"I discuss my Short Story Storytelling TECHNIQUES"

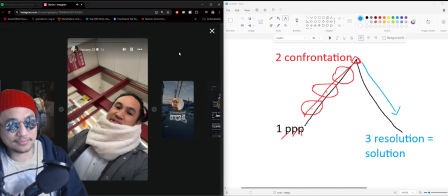Whoa. I'll use the chair every day versus a snowboard.
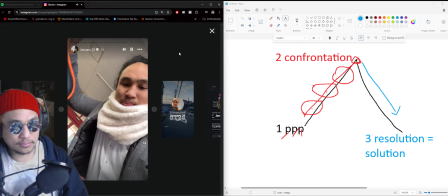I'm only going to use it during the winter time. But then again, how am I going to bring this thing home? I think I'm just going to walk it home or roll it home. Yeah, let's get rolling.
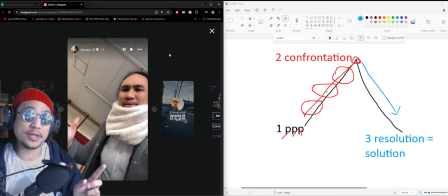Okay, this was actually super clever in many, many ways. One, I had the camera placed in the chair.
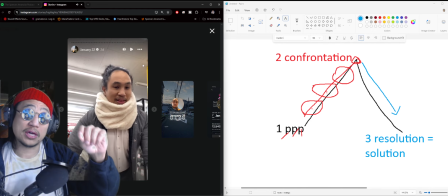See, now the chair's rolling, right? It gives you a buildup of anticipation. This is happening here. A buildup of anticipation, and I'm talking to you. I'm still the main character. Though we have a new mountain that we're following here. I'm like, okay, what am I doing?
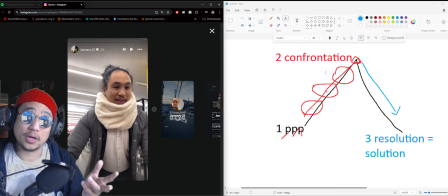What am I learning? Where am I going? I bought the chair. And then I purposely let it fall. It was a natural thing. It did fall down. But it looked cool because then it stayed on the chair. And then I was able to pick it up.
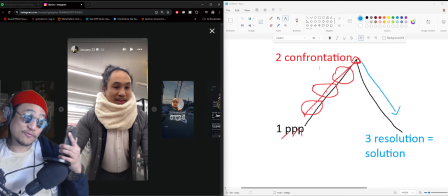And then I purposely put the camera in front of the chair so you see the chair, right? It's on purpose. You'll see it right now. I came in to buy a snowboard, right?
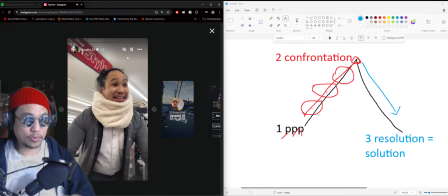And then here it's like I'm rolling the chair, and if you just put something on something, it's like jiggling, right?
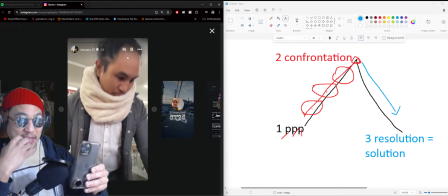You can see it's like rattling around. And then I bring it outside and the phone falls down.
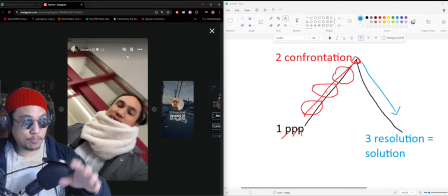Then the phone falls down, perfect on the delivery.
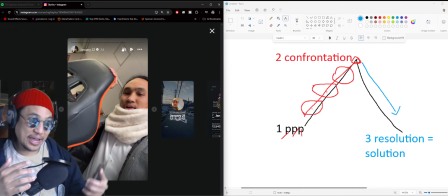I pick it up and then I put it purposely behind the chair so that I have it in my possession and I'm rolling it out the store. Now, person, place, right? Person, place, promise. Now, what's the person? I'm the person. I didn't change. What's the promise?
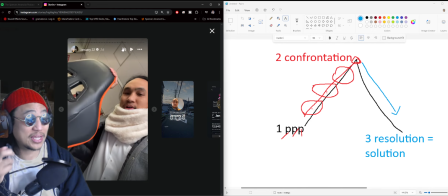I have to bring this chair home. Now, what's the place? I need to introduce the next place, and I do that in this next clip.
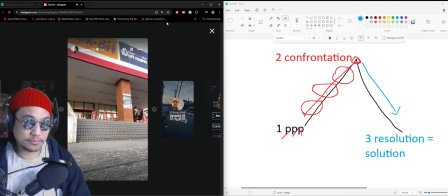I'm only going to use it during the winter.
So as you can see here, this is the front of the thrift store.
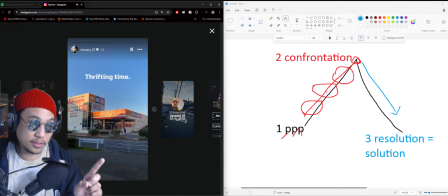Remember, I had the outside shot earlier. Let me go back. Right? This is the outside shot of the thrift store. You know what it looks like, right? You know where I'm at. And then the next shot was me walking in.
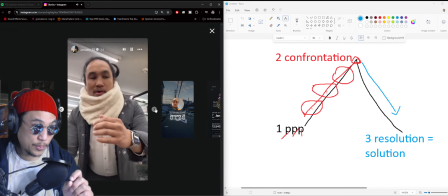So you know what that looks like, right? And there's a couple pieces here. And then now we're here.
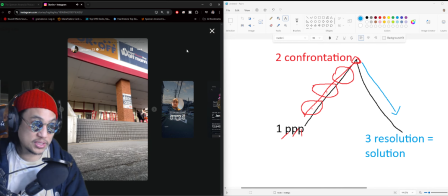I introduced this part where you can see me clearly struggle taking this out the thrift store. And I do this shot on purpose, making sure that you see it's very clear as day that I'm rolling this guy right out the store.
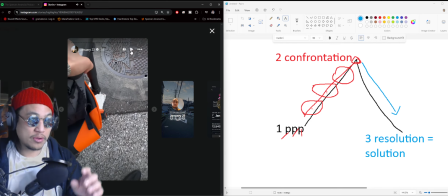And then now, remember, I shift camera angles.
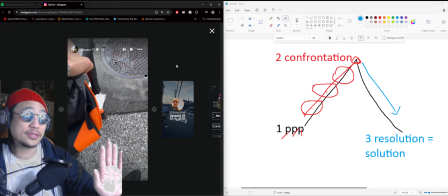You have the first camera angle was looking at the outside perspective.
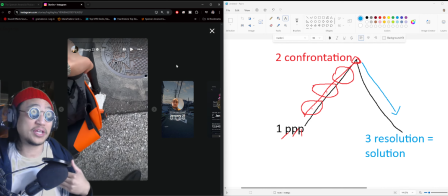You're standing, looking at me as if you're a pedestrian on the street, as if you're driving in a car, looking at the bus.
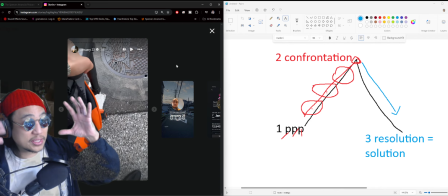You're like, what the heck is this guy doing, right? So your brain can see that, put it in your head, and you understand it very clear as day.
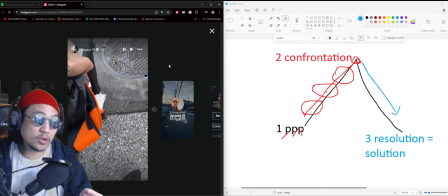Next, I switch to a first-person point of view where you're seeing my hand and I'm putting the camera right here.
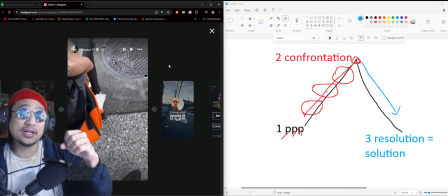So you're like, okay, like now instead of seeing me, now you become me, right? I shift the camera angle immediately, giving you a new point of view, same person, new point of view, and then I introduce the place.
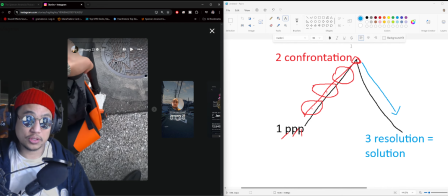Because remember, it's a transition. I go from here to here, And then now I'm trying to climb up to the confrontation. Here we go.
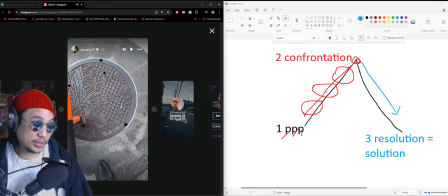Then I show this name, Yokosuka, on purpose. This is where I live. I live in the city of Yokosuka here in Japan. I purposely pan there. You see the wheels rolling on the surface streets.
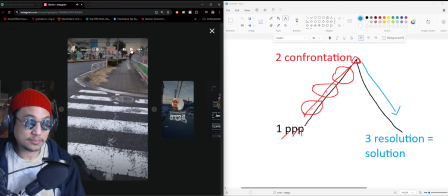Then I show you off in the distance, right? So you were on the sidewalk watching me. Now you are me looking at the challenge ahead of me, right? You know the place, you know the person, and you understand the promise. Like, but I don't have to tell you what I'm doing.
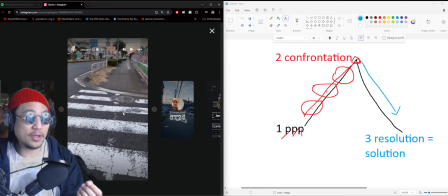You know what I'm doing by the sound of it. Ooh, right? That was on purpose. Everything is on purpose. Nothing in my vlog has been on accident. I've learned every single thing, every single way, the hard way possible. And here it is.
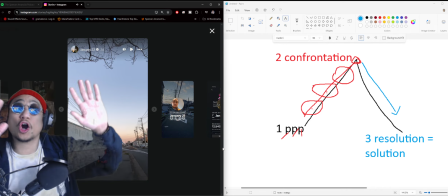Now, to create a sense of giant largeness, right? Like a big, massive task ahead of me. This giant mountain, right? I'm at the bottom of this mountain.
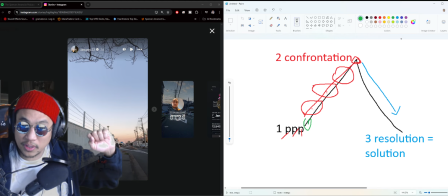I am here at the bottom of this mountain. I need to climb up. I need you, the viewer, the audience, to understand the feeling of me in this large space. Like it feels forever. And this was the best way to describe that,
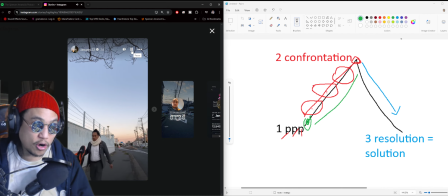because here you can clearly see this large background and me walking it. The thrift store's right there, barely inside. You can tell I walked it all the way down here, right? The camera angle shifted again, so you know we're going on adventure. I chose this.
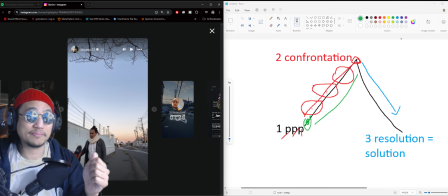We are climbing the mountain, right? We are climbing the mountain. I'm not happy about it. As you can see, I'm not having a good time.
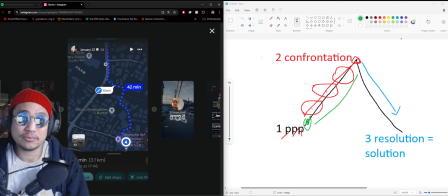Then I go into some, details, right? You need words. There are some people out there, there's an audience. What I've learned about an audience is that not everyone understands your vision. Not everyone sees what you see. Not everyone thinks what you think. Not everyone understands what you understand. So sometimes you just got to tell like it is.
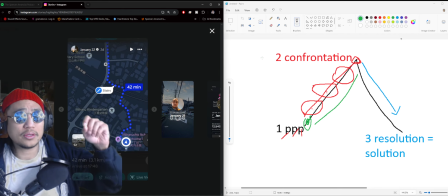You got to tell people what you're trying to tell them. And this is what I'm trying to tell them. This is a 42-minute walk right there. As you can, there, 42-minute walk.
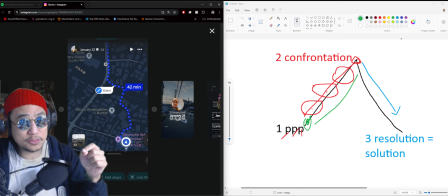42 minutes for me at this bottom point to go up here. 42 minutes. And you can see I put the stairs in the center. So you understand that like this is a nasty climb. It's a 42-minute climb with a chair that I'm rolling down the street.
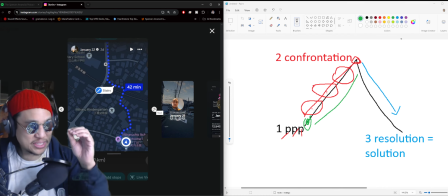It's on purpose, right? It's on purpose. I'm setting up more of this confrontation up here.
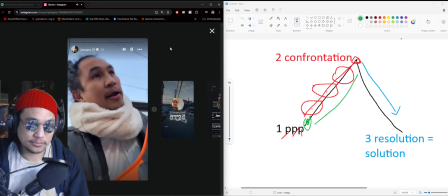Okay. Next.
In hindsight, this was probably a terrible idea.
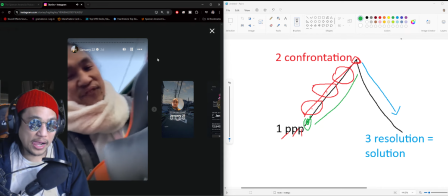But I'm committed now. Got 40 minutes before I get home. All right.
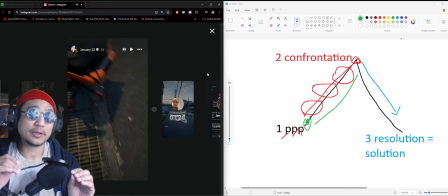So we go back into the first person point of view. So remember the way Instagram stories are designed, they're designed for 24 hours. They're designed in mind for them to last for 24 hours and then they disappear.
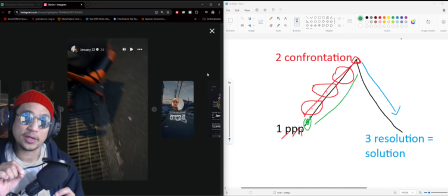So I make sure that every single story, right, gives you a small PPP. So you can what's going on? What's he doing? Where's he going? And you kind of leads you to the next story, right?
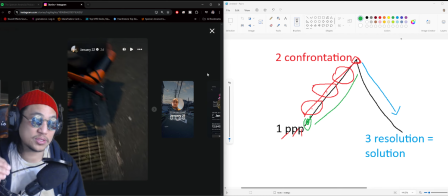I have been doing this for many years now and many, many stories to kind of push the Instagram story button. And okay, how can I turn the next clip into something thrilling, exciting, funny, hilarious, magnificent, or surprise, right?
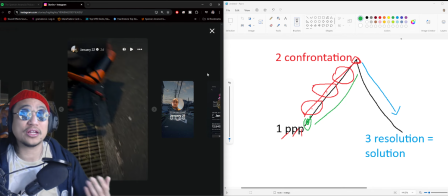So now I go back to you, giving you more of my personality, letting you know what I'm thinking after showing you I have a 40-minute thing in front of me, right? And this is where the confrontation and conflict starts to get a little silly because now we're still growing the conflict, right?
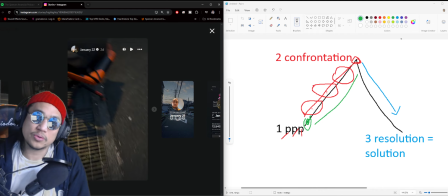But it doesn't feel as strong. So here I'm going to erase this entire, not erase it.
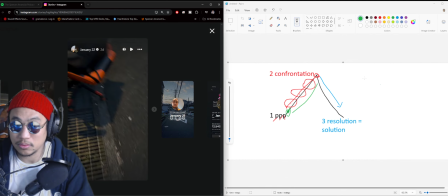Let me make it. Ooh, there's more. How do I go over there? So this is after many, many years of using this pyramid. I started to do, I changed it. Okay. I changed it just a little bit, right? Now check this out.
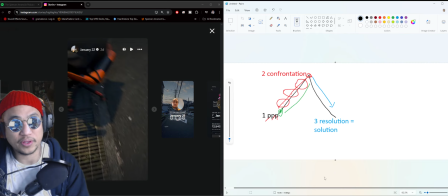Sometimes the answer, because I couldn't make the conflict or confrontation the same for the longest time. So sometimes, let me put that word there, conflict, right? I couldn't make it the same sometimes because I didn't know what it was and I kept making excuses like I didn't know what I was doing.
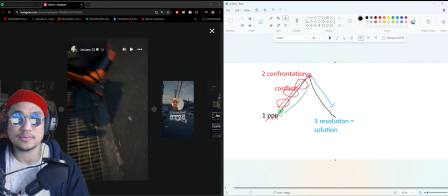I knew what I was doing. I just made excuses. Sometimes the answer to your question is usually in the question. And the answer is usually right in front of you, and it really was. Instead of using a pyramid, I turned it upside down like that. Give me the same idea. So,
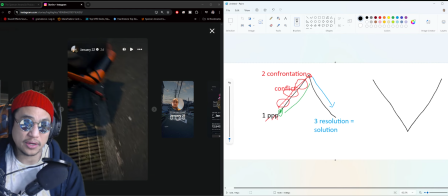the best way to kind of think about this is you have heaven and hell. You have earth, heaven, and hell, right?